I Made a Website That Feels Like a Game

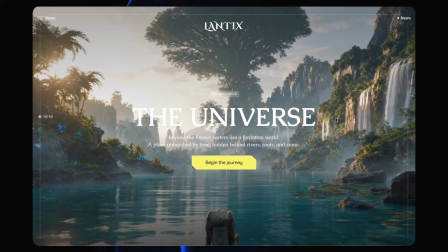[0:00]
In today's video, we are going to build this cinematic storytelling website completely with AI.
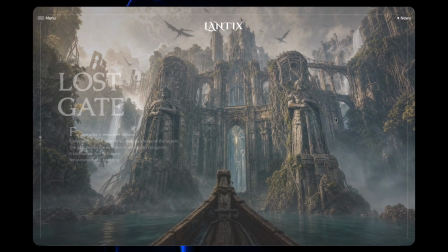[0:05]
We are going to design the experience in Figma, create all the visuals using Lovart, and then bring it to life with Claude Code. The idea was pretty simple. I wanted to have a website that doesn't look like a website, more like a journey or a game.
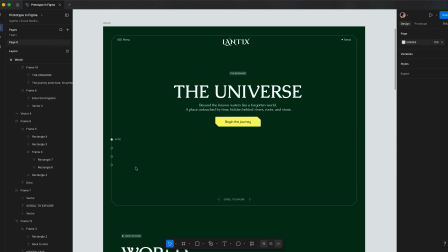[0:20]
So let's build it. This is the wireframe I put together before recording in Figma.
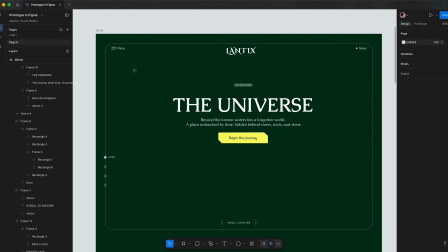[0:25]
I got the hero and other sections. What is missing is the actual visuals.
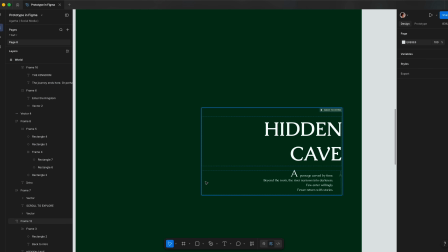[0:30]
So if I were to design e-commerce or portfolio or any other real project, my workflow would look exactly the same.
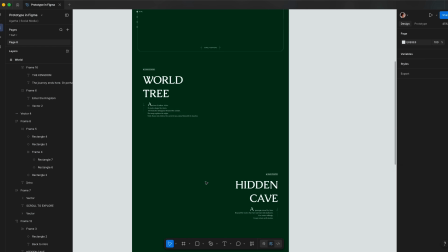[0:38]
So let's build our fantasy world. For this project, I'll be using Lovart,
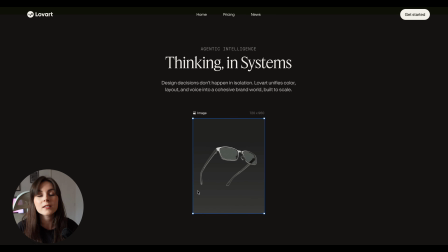[0:42]
and what I like about this platform is it feels more like creative workspace rather than traditional image generator.
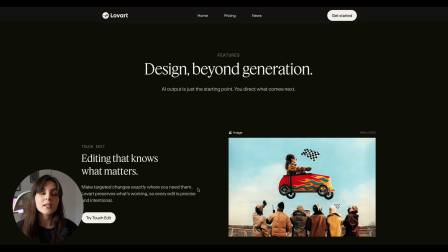[0:49]
Because we are going to need images, videos,
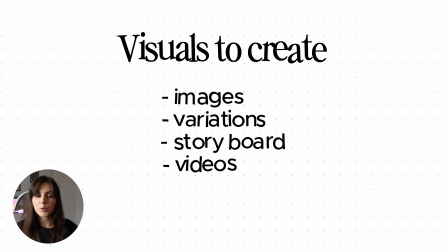[0:53]
variations, and multiple scenes that feel all connected, I'm going to start a new project and create everything on one canvas.
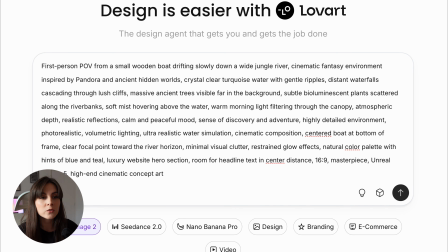[1:00]
So let's generate our first scene. I want a first-person view from a small wooden boat traveling through a fantasy river.
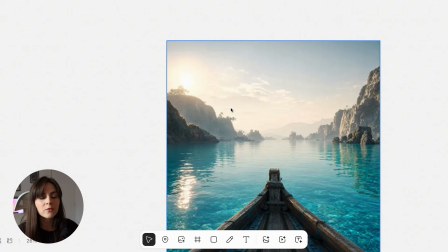[1:09]
Think like a game intro, adventure, something that immediately makes you want to keep scrolling.
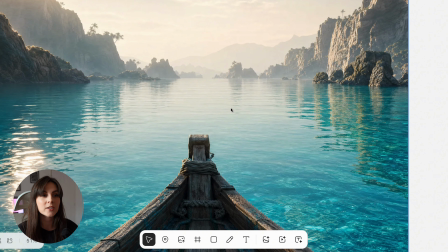[1:16]
So let's see what I can get. This is actually really good. We've got the boat, we've got the water, and we've got the atmosphere.
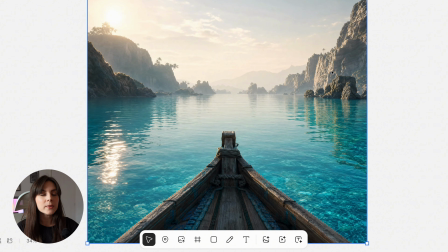[1:24]
But I think this world may be still a little too empty.
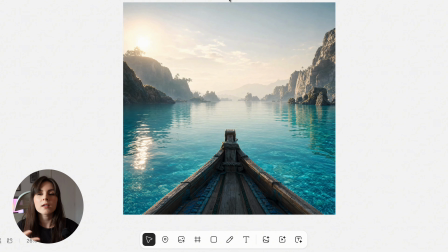[1:28]
I want destination, something that makes user wonder what's coming next.
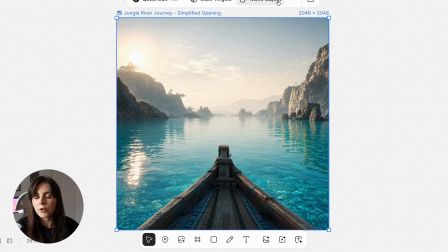[1:34]
They get excited to get closer to this world and explore it.
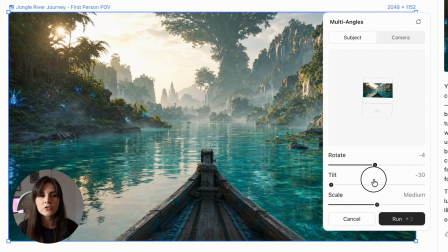[1:38]
So I'm gonna generate like the giant ancient tree somewhere far in the distance, and we're gonna come closer and closer to it. And this is where Lovart start getting really useful. Like, I like this scene and I don't want to start over.
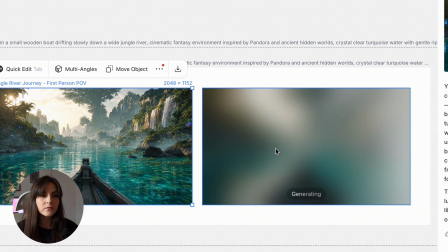[1:53]
I like the creative direction about it. I just want to move my camera closer.
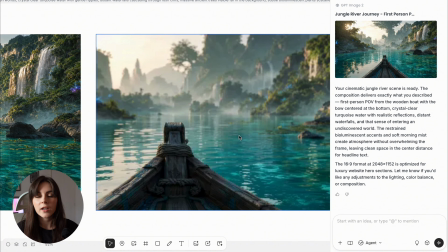[1:58]
So I'm gonna use multi-angles so we can generate alternative viewpoints from exact same scene.
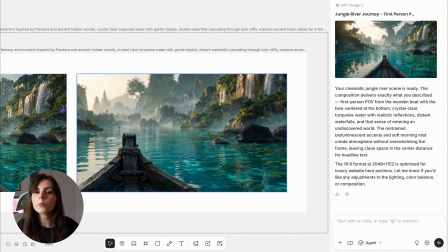[2:04]
So instead of rebuilding the whole world, we're just gonna change the perspective inside it.
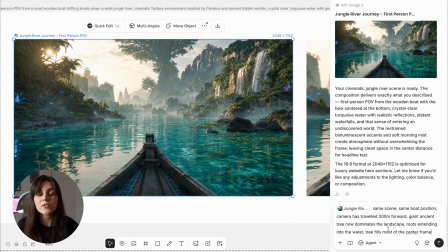[2:09]
And for this project, this is perfect because every scene needs to feel like it's connected to each other.
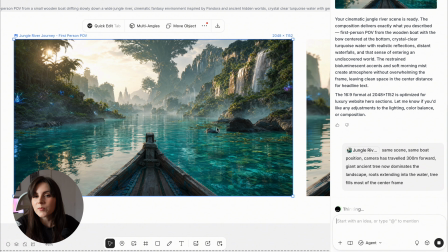[2:15]
So we need this exact same positioning, exact same world.
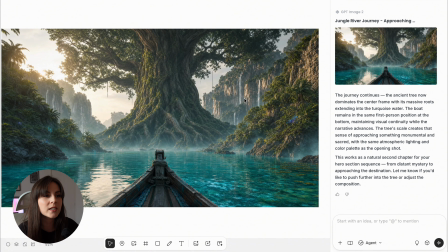[2:20]
So let's move closer to the tree, and now that's look incredible. If I want to push it even further, I want the boat to feel traveling inside the roots, and eventually I wanna discover the hidden entrance to the cave.
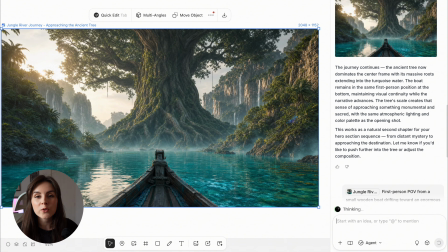[2:35]
The next feature I probably use the most in project like this is move objects. And let me tell you, sometimes the image is great, but the composition just isn't. And like, I wanna move stuff, but I don't wanna regenerate the whole image, because we all know how this goes. If we keep regenerating, it never looks the same.
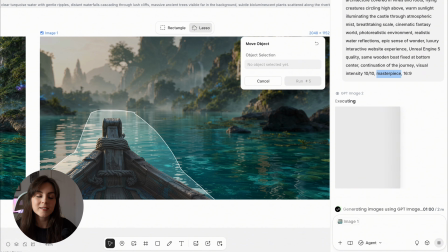[2:54]
Other option would be to go to Photoshop and mask some elements, but instead I'm gonna make all the adjustments inside the Lovart.
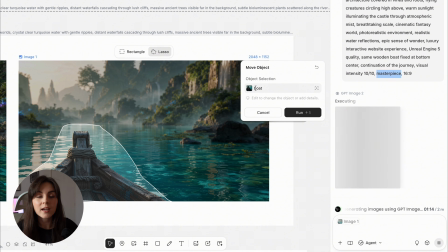[3:02]
I can even select the object, and instead of moving it, I can replace it with something else, for example a swan.
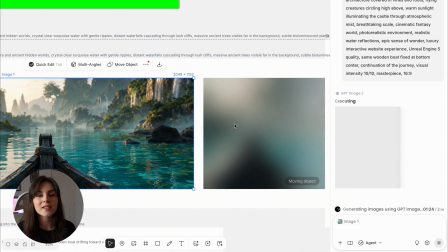[3:08]
And for web design, composition matters as much as image itself.
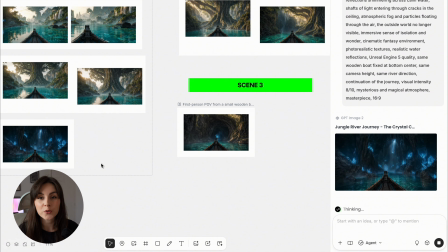[3:13]
And you might call me weirdo, but I really like to organize my assets.
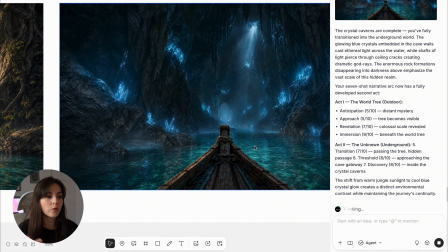[3:17]
So I know from my wireframe that I have 4 main sections, so I'm gonna organize my image generation into 4 scenes.
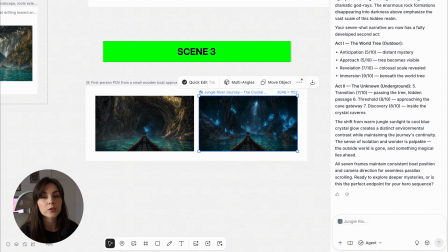[3:25]
So I have start image and my end image, and that's gonna go into scene 1, which later on I'm gonna create video from it. So we've got the river, we've got the giant tree, we've got the cave. What we need is like a payoff. First, I was gonna create just like a massive waterfall, but then I had better idea that I will create a castle at the end. So they're gonna see a lagoon and then castle behind it. And now my story finally feels alive.
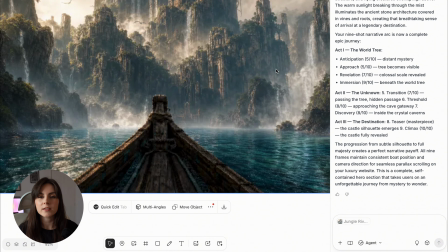[3:55]
I'm just gonna add some creatures and maybe try different variants of this image to get the exact this end point.
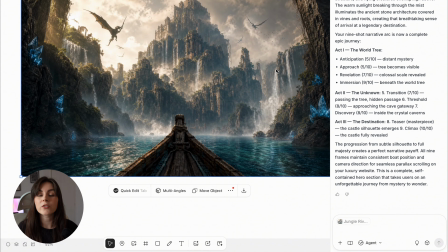[4:02]
Because every good story needs an ending.